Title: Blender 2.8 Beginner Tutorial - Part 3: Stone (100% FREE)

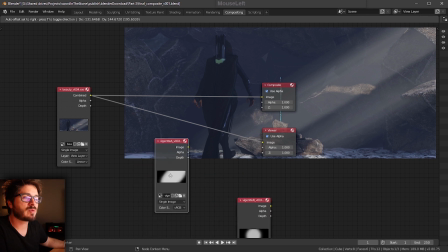3215s
So I'm going to start with this one right here. So I have two of these that we're going to work with.
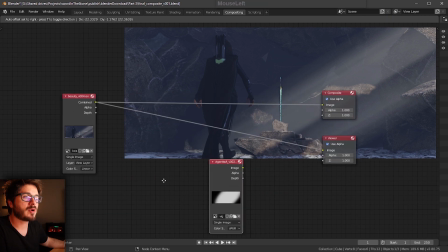3220s
We're going to start with this one. And essentially to merge this on, what we're going to do is an add search.
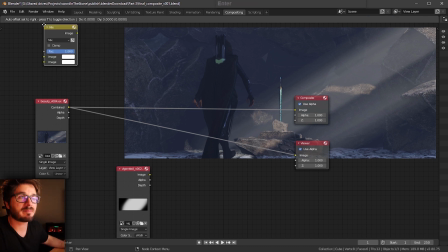3226s
Then we're going to do mix. And we're going to be using mix very, very heavily. And a mix is essentially, you can think of this as mixing two different images together. So if we plug this in to the top, and then we plug this into the bottom,
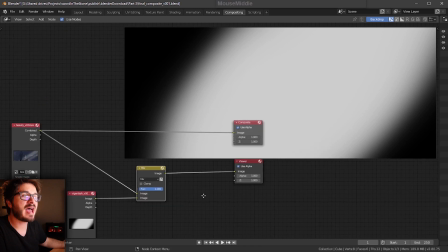3239s
and then if we just Control Shift click on this, you'll see that we essentially are just looking at our vignette. But that's not what we want. What we're going to do is change this mix over to these blending modes.
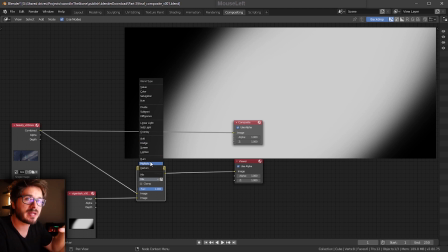3252s
And you can kind of experiment with these, but essentially what we're doing here is mathematical operations between two of these images. So there's a bunch of them and we'll kind of cover some of these as we go. I'm going to switch this over to multiply.
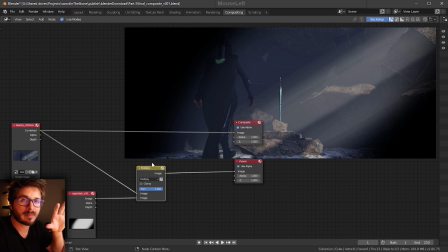3265s
And essentially what multiply is, and it's going to take those dark values from our vignette and darken our beauty render with that.
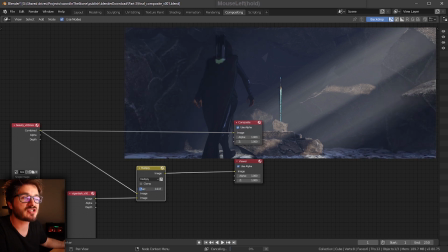3272s
Then essentially you see that we have this factor, which is going to essentially be how much. So you can see right here what this is doing.
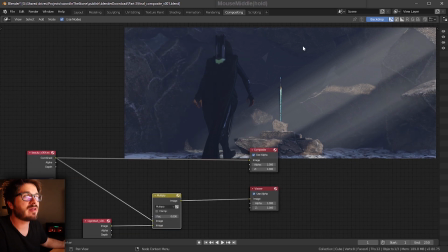3281s
If we set this to zero, we have really, really flat background right here. And essentially good lighting is all about getting good gradations in your scene. You never want anything to go completely flat in most cases. So this is a good way to add a little bit more of a gradation. So we see that gradation happening there.
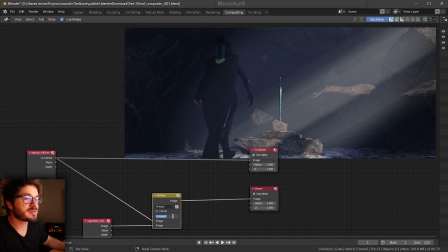3298s
And it's helped pushing our eye towards the center of the frame. So I'm just gonna set this to be a value of 0.8, and that'll be the final value I have there. Next up, I'm going to start bringing in some atmospheric elements. So I'll go to add, search, image.
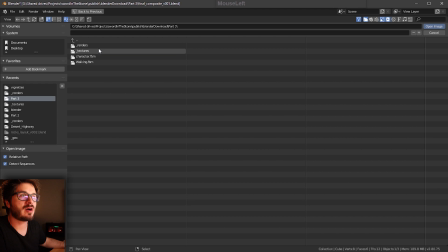3314s
And I'll go ahead and bring this in, and I'll just open. I'll go to textures, and I'll just do dust particles version 1.
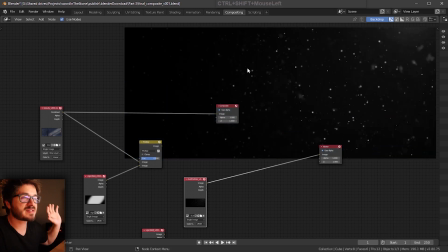3320s
And if we just view this by control shifting it, you can see all this is some stock footage with some dust particle elements on it. And essentially we can use stock elements like fire embers, we can use fire, we can use dust particles like this, and use them to composite them into our scene.
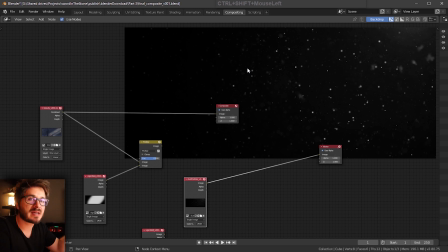3338s
So it doesn't all have to come from 3D. You can take stock elements like this and then put it into your scene after the render to help spice it up. So I'm going to add, search, we'll do mix. And I'll go ahead and mix these two together.
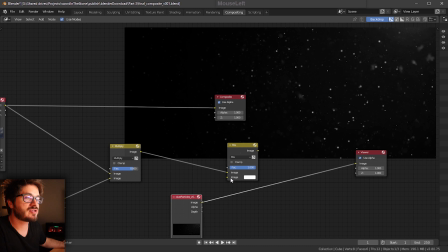3352s
So I'll do image into there, and then image into there. And then I'll just hit control shift click right there. And what that's going to do is display that. But you notice, again, we're just seeing the dust particles. So what we got to do now is set this over to screen, which essentially is going to add that on.
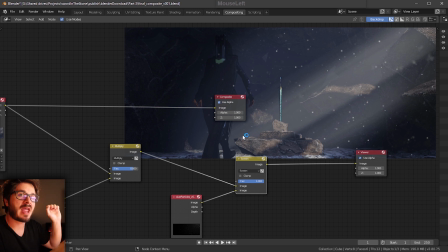3368s
So instead of darkening it right now, it's going to take the bright values and essentially add those onto the composite. So we don't want to overdo this too much. I'm going to move my composite view out of the way so we can see this a little bit more. So let's just change this value to a value of 0.1. So it's just layering on there a little bit.
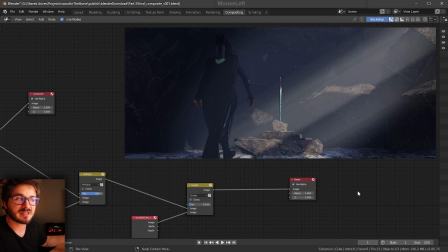3384s
Next up, we'll start working on some more atmospheric elements. So I'll go to add, image, and then I'll go ahead and open. I'll go to textures.
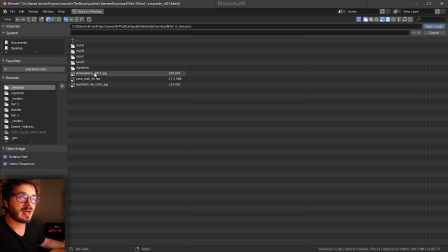3398s
I'll go to atmosphere version 1.
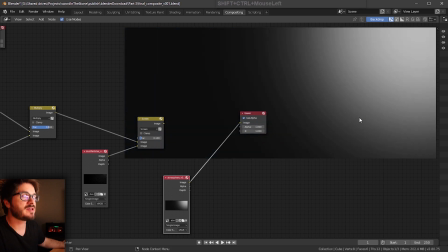3401s
And essentially, if we view this by hitting control shift click, you'll see this is just an atmospheric layer that we can use. And if I go to search mix,
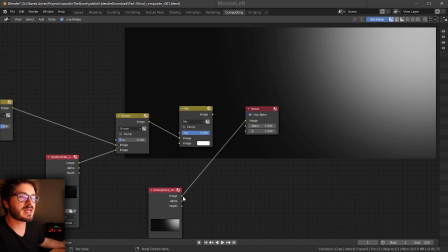3414s
and then if I just take the composite, plug it into the top, we'll take the atmosphere pass and plug it in there. And then we'll plug this, we'll control shift click that, and we'll set this to screen.
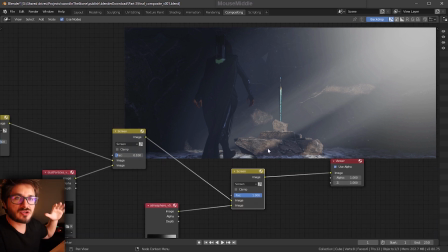3428s
So now you can see we're kind of really exaggerating the atmosphere coming from right to left. So we're getting a very clear light direction happening here. So again, we don't want to do too much of this.
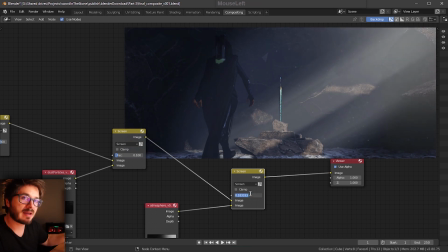3441s
You'll find in compositing, the more you do in very, very subtle amounts, the more organic the comp is going to feel.
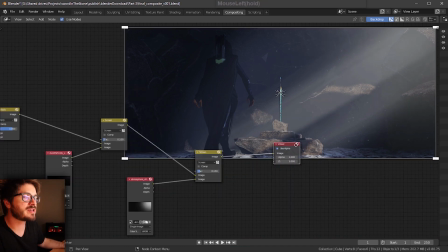3449s
So I'll leave this off at a value of 0.15. And then last up, what we're going to do is we're going to take that vignette B right here.
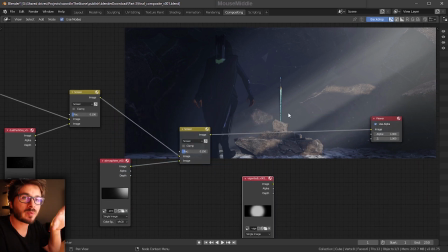3457s
So the original vignette that we used, wherever we want the viewer's eye to go to be the brightest.